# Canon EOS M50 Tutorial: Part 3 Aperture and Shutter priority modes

Hello, I'm Graham and I hope everyone's having a great day, and welcome to the third part in this video tutorial series for new users to the Canon EOS M50 camera. Incidentally, this is the camera that I'm using to record this video clip at the moment.
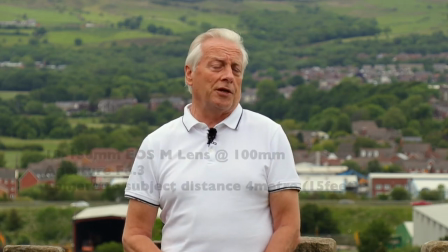0:22 Now I've got the 18-150 lens on at the moment and it's set to 100mm.
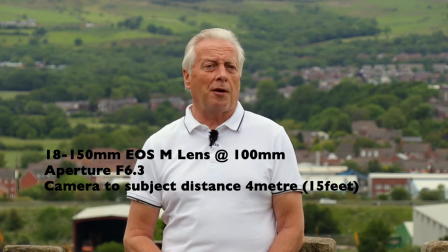0:27 I'm about 15 feet away from the camera and the aperture is f6.3.
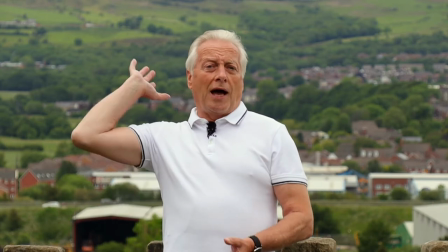0:33 You can see the amount of depth of field between me and the moors behind me, which are about 2 miles away.
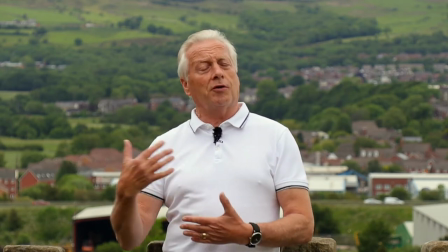0:40 So the moors are nicely out of focus and it's given me a good isolation between here and the background. Now today's video is all around shooting in aperture priority and shutter priority modes, or the AV and TV mode as they're known on Canon cameras. Now the reason you shoot in the AV mode or aperture priority mode is when you want to set an aperture to given the amount of depth of field that you create in your image. Now you might want a very narrow depth of field if you're shooting something like a portrait, or you might want a very deep depth of field if you're going to shoot a landscape, so you need to use a small aperture. Now there are three things which actually govern the amount of depth of field in an image. The first one is obviously the aperture. The second one is the focal length of the lens, and the third one is the distance of the camera to your subject. And I'm going to demonstrate all three of those in this video to give you an idea of the amount of depth of field you can create at various apertures,
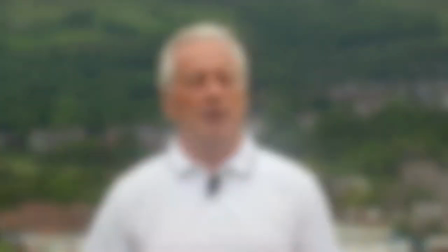1:36 various focal lengths, and various subjects to camera distance. Now I've changed the lens focal length to 150mm.
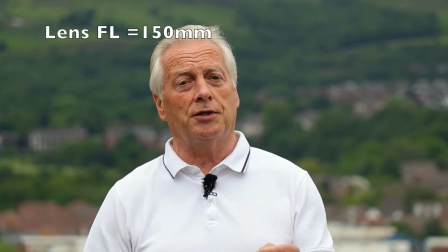1:44 I've kept the aperture the same at f6.3 and the camera distance to subject is the same.
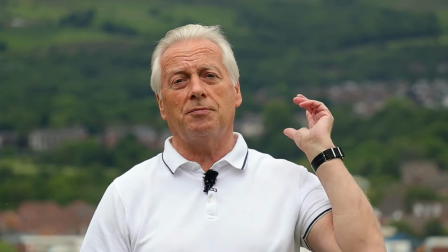1:49 So the only thing that's changed is the focal length, and you can see behind me that the blur has increased.
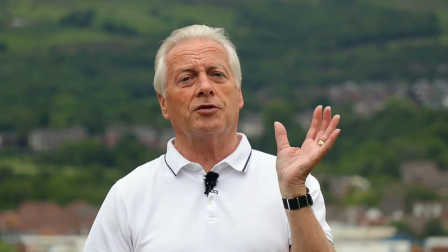1:56 So we're using a longer focal length to make the subject even more isolated against the background.
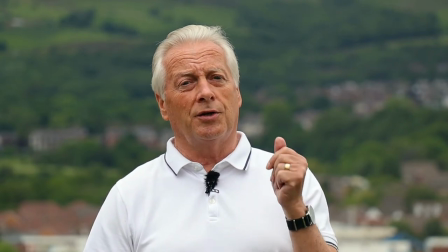2:02 So that's one of the tricks you can use if you want to shoot portraits outside and you want to get a nice sharp subject against a blurred background.
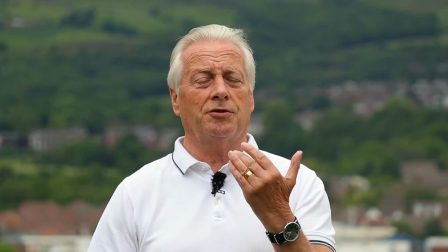2:10 Use a longer focal length and try and get the camera as close to the subject as you can, and then keep the subject as far away from the background as you can.
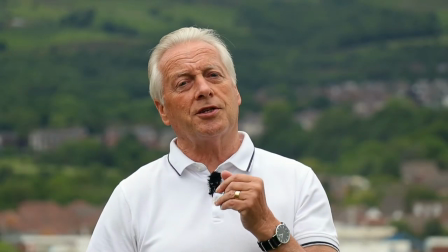2:19 Now for the next test I'm going to move the camera closer.
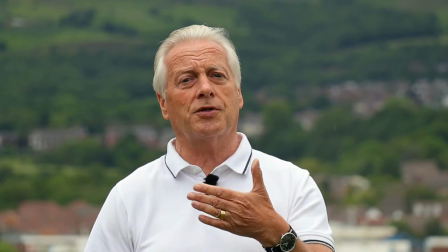2:22 I'm going to keep the same aperture and the same focal length, but we're going to move the camera closer so you get a bigger image, but the background will go more out of focus.
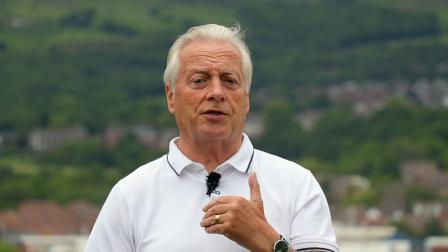2:30 So I'll bring the camera forward to about half this distance, which will be about 7.5 feet.
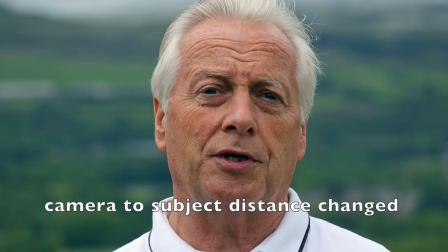2:34 So here's a shot now with the camera set to the same aperture, f6.3, the same focal length, 150mm, but I've moved the camera closer.
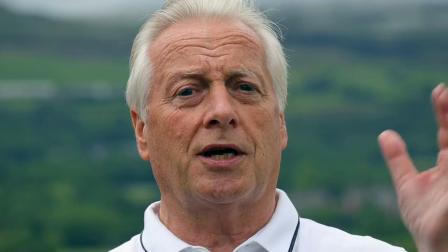2:42 So we should be able to get a nice sharp subject against a very blurred, isolating background.
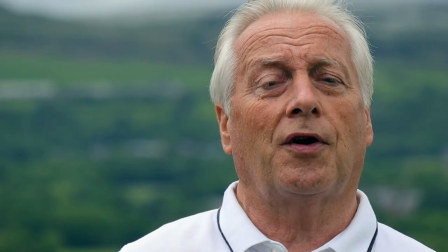2:48 Now the next shot I'm going to be using a 75-300 EOS EF lens.
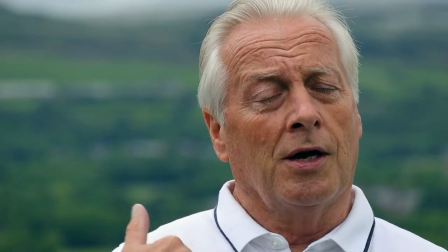2:54 So I'm going to use the EF to EOS M adapter on the camera. Should be able to set that focal length to 300 from the same distance.
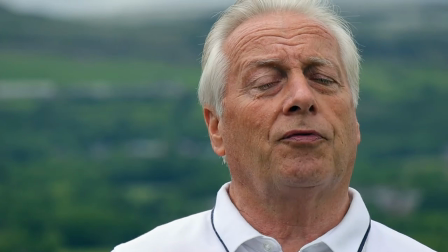3:02 We should have about the same head and shoulder shot, but we should have a much blurrier background because of the change in focal length.
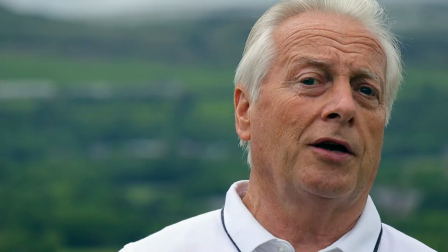3:10 So let me set that up and see what that looks like.
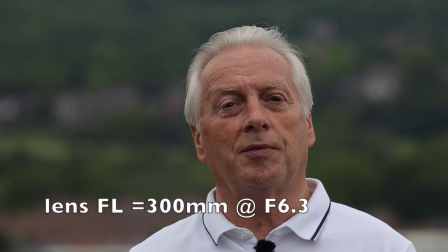3:13 Well, in this shot I have set up that EF 70-300mm lens using the Viltrox EF M2 adapter,
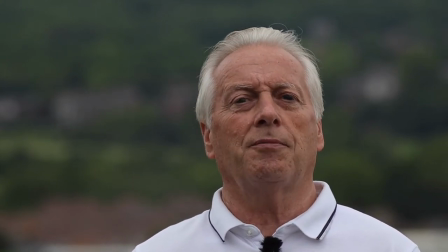3:21 which converts the EF lens to an EOS M mount and gives me the same focal length of the main lens. So even though we use an APS-C sensor which has a normal 1.6 times crop, we are using the
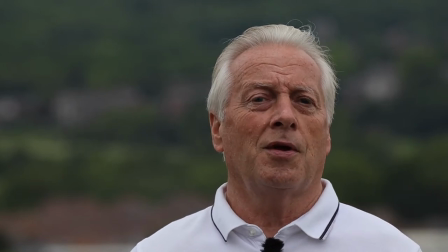3:34 optics in this adapter to give us the same EF equivalence of 300mm,
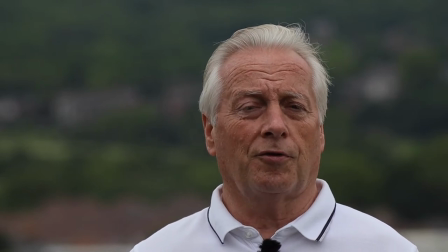3:39 so we haven't changed the focal length by using that crop factor.
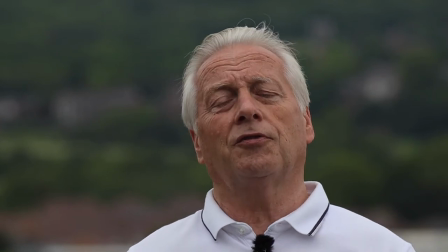3:43 So you can see the same distance of 15 feet, I've got the same aperture of f6.3,
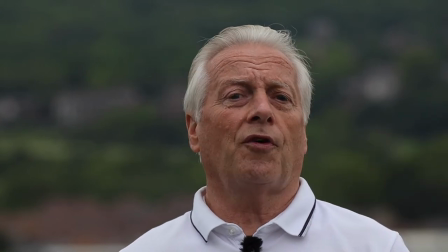3:49 the amount of blur behind me is far more than it was with the 150mm setting,
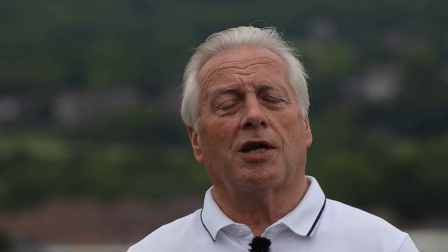3:55 with the same subject distance and with the same aperture.
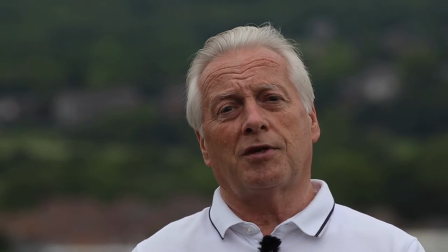3:59 So that just goes to show you can use focal length to govern the amount of depth of field, as well as you can use aperture and the distance.
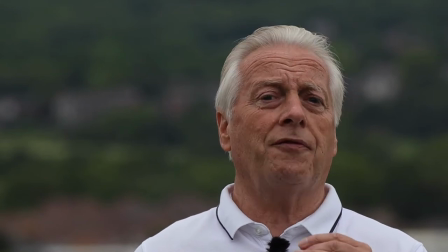4:09 So I'm now going to change the aperture from f6.3 to f16.